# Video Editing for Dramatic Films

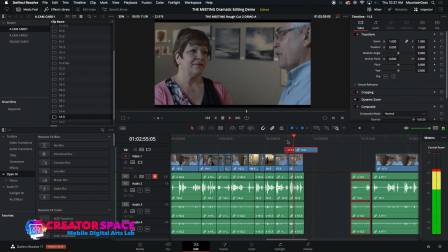Between romantic versus impressionist periods.
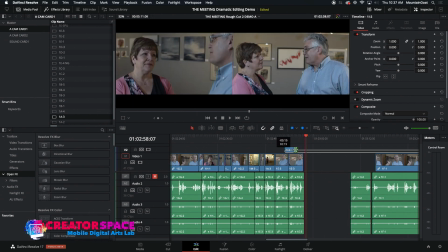Right, so that's, you know, what we can do with some of these like reaction type shots.
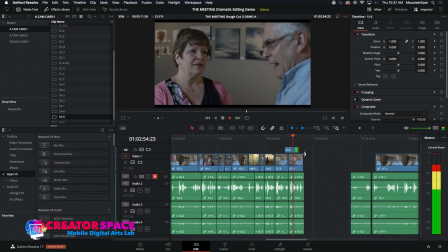Between romantic versus impressionist periods.
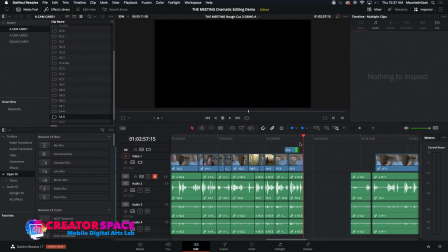Right, so totally different type of scene building into, you know, this kind of a faster paced thing. Now, let's look at the same idea.
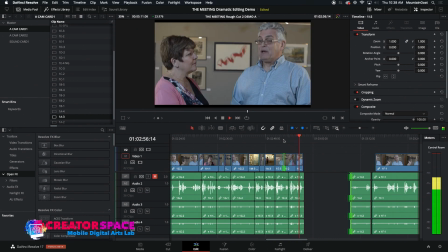Between romantic versus impressionist periods.
Let's take that same idea.
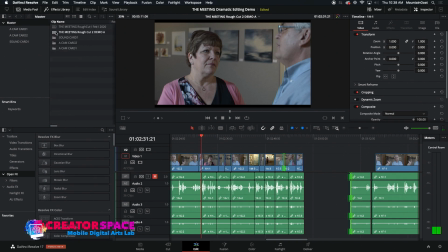I'm going to make a copy of this. Okay, and so I'm just going to right click, duplicate timeline.
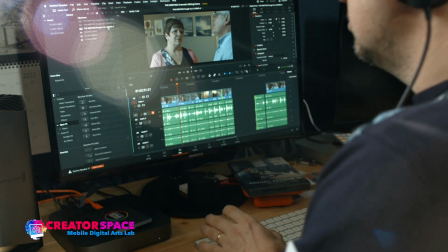Right, and now what I want to do is, you know, how do I, if I duplicate this, I'm just going to call this a rough cut 3.
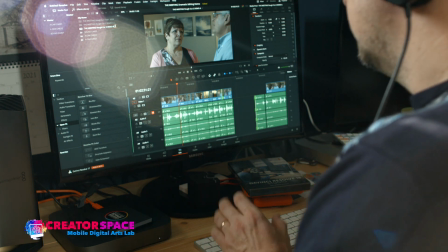And so here's an example. So, you know, I'm putting in some of the reaction shots.
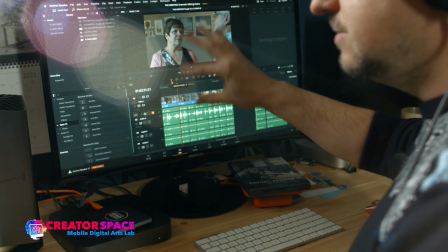So, you know, shots of her reaction to him speaking. We have some of the split edits.
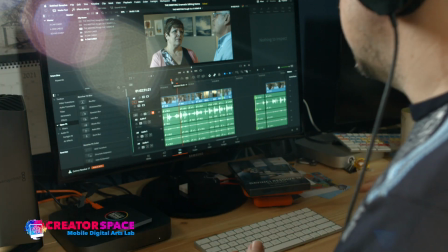So we hear him, we don't hear him. So that kind of technique. And then, you know, here we have this painting insert.
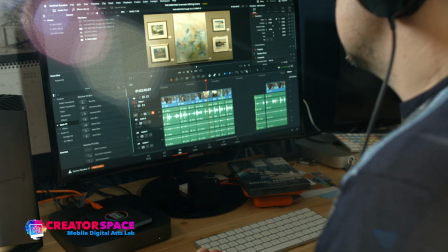And, you know, this is one of those examples where maybe we decide, you know, we don't want to see the painting, right?
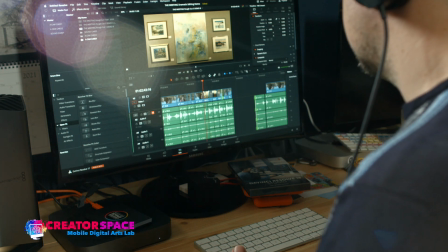So we can withhold that too. So let's see if we...
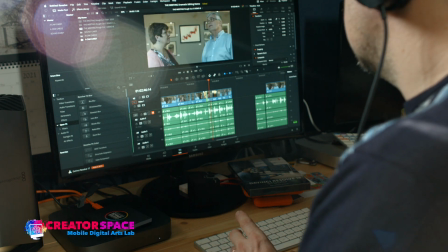Let's see about doing that. So let's just totally get rid of that painting insert.
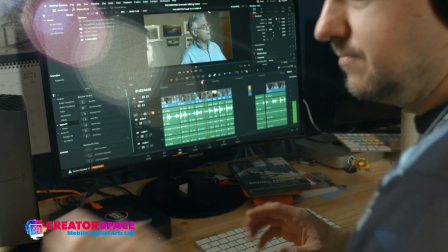And maybe we decide, you know, we don't want the audience to know what they're looking at.
As calm as this painting. We used to travel to Europe.
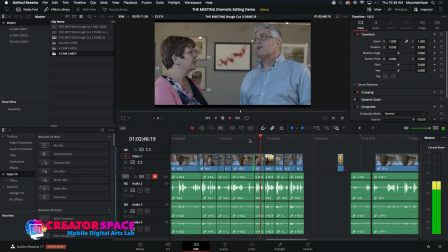As calm as this painting. We used to travel to Europe, visit galleries and admire the works.
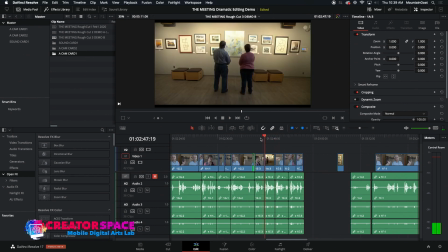See, now look at that kind of suspense. We're like, okay, calm as this painting. And by not cutting to it right away, we're creating that suspense. So right away, a different type of feel.
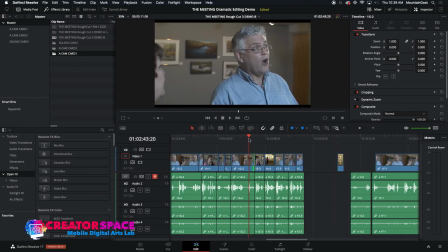We got rid of this insert and we're delaying the audience seeing what they're looking at until now.
Calm as this painting. We used to travel to Europe, visit galleries and admire the works. We would argue about the...
Right, so that's kind of a cool thing, right? We got into, you know, how do we get, you know, up to that part and, you know, and make that work, right? So I'm going to
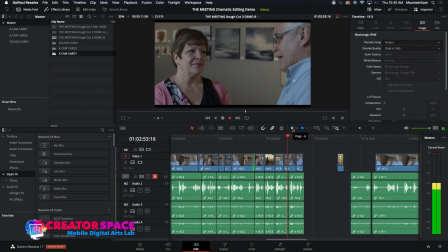We would argue about the merits between romantic versus impressionist periods.
Okay. So, you know, see, again, so we got rid of the insert.
As calm as this painting. We used to travel to Europe, visit galleries, and admire the works.
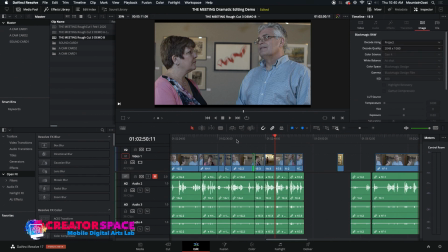Okay, so that's our cut three. Now I'm going to look at, let's take that same scene, and what I want to do now is look at, you know, what if I want to really kind of delay the pace, right? So now I want to kind of do, instead of the fast, I want to try and do a slow down. She's searching for her own path to...
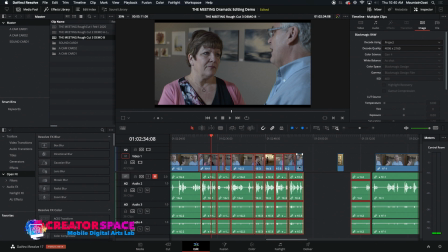Okay, so I'm just going to take this this piece right here. I'm going to kind of just split it out here a little bit.
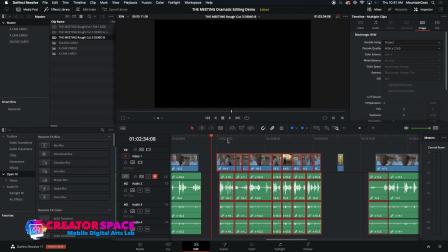Okay.
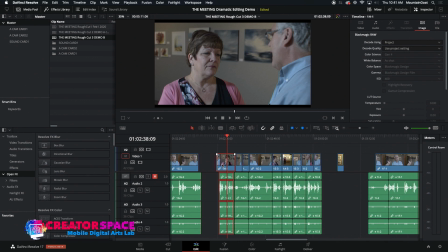She is searching for her own path to happiness now. We remain.
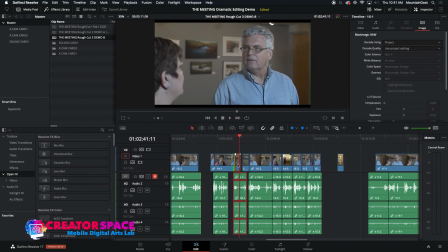So now we're leaving some, like, you know, spots of moments, right? So let's look how we can do that. So it gets a little bit more complicated. So I'm just going to move some stuff around here.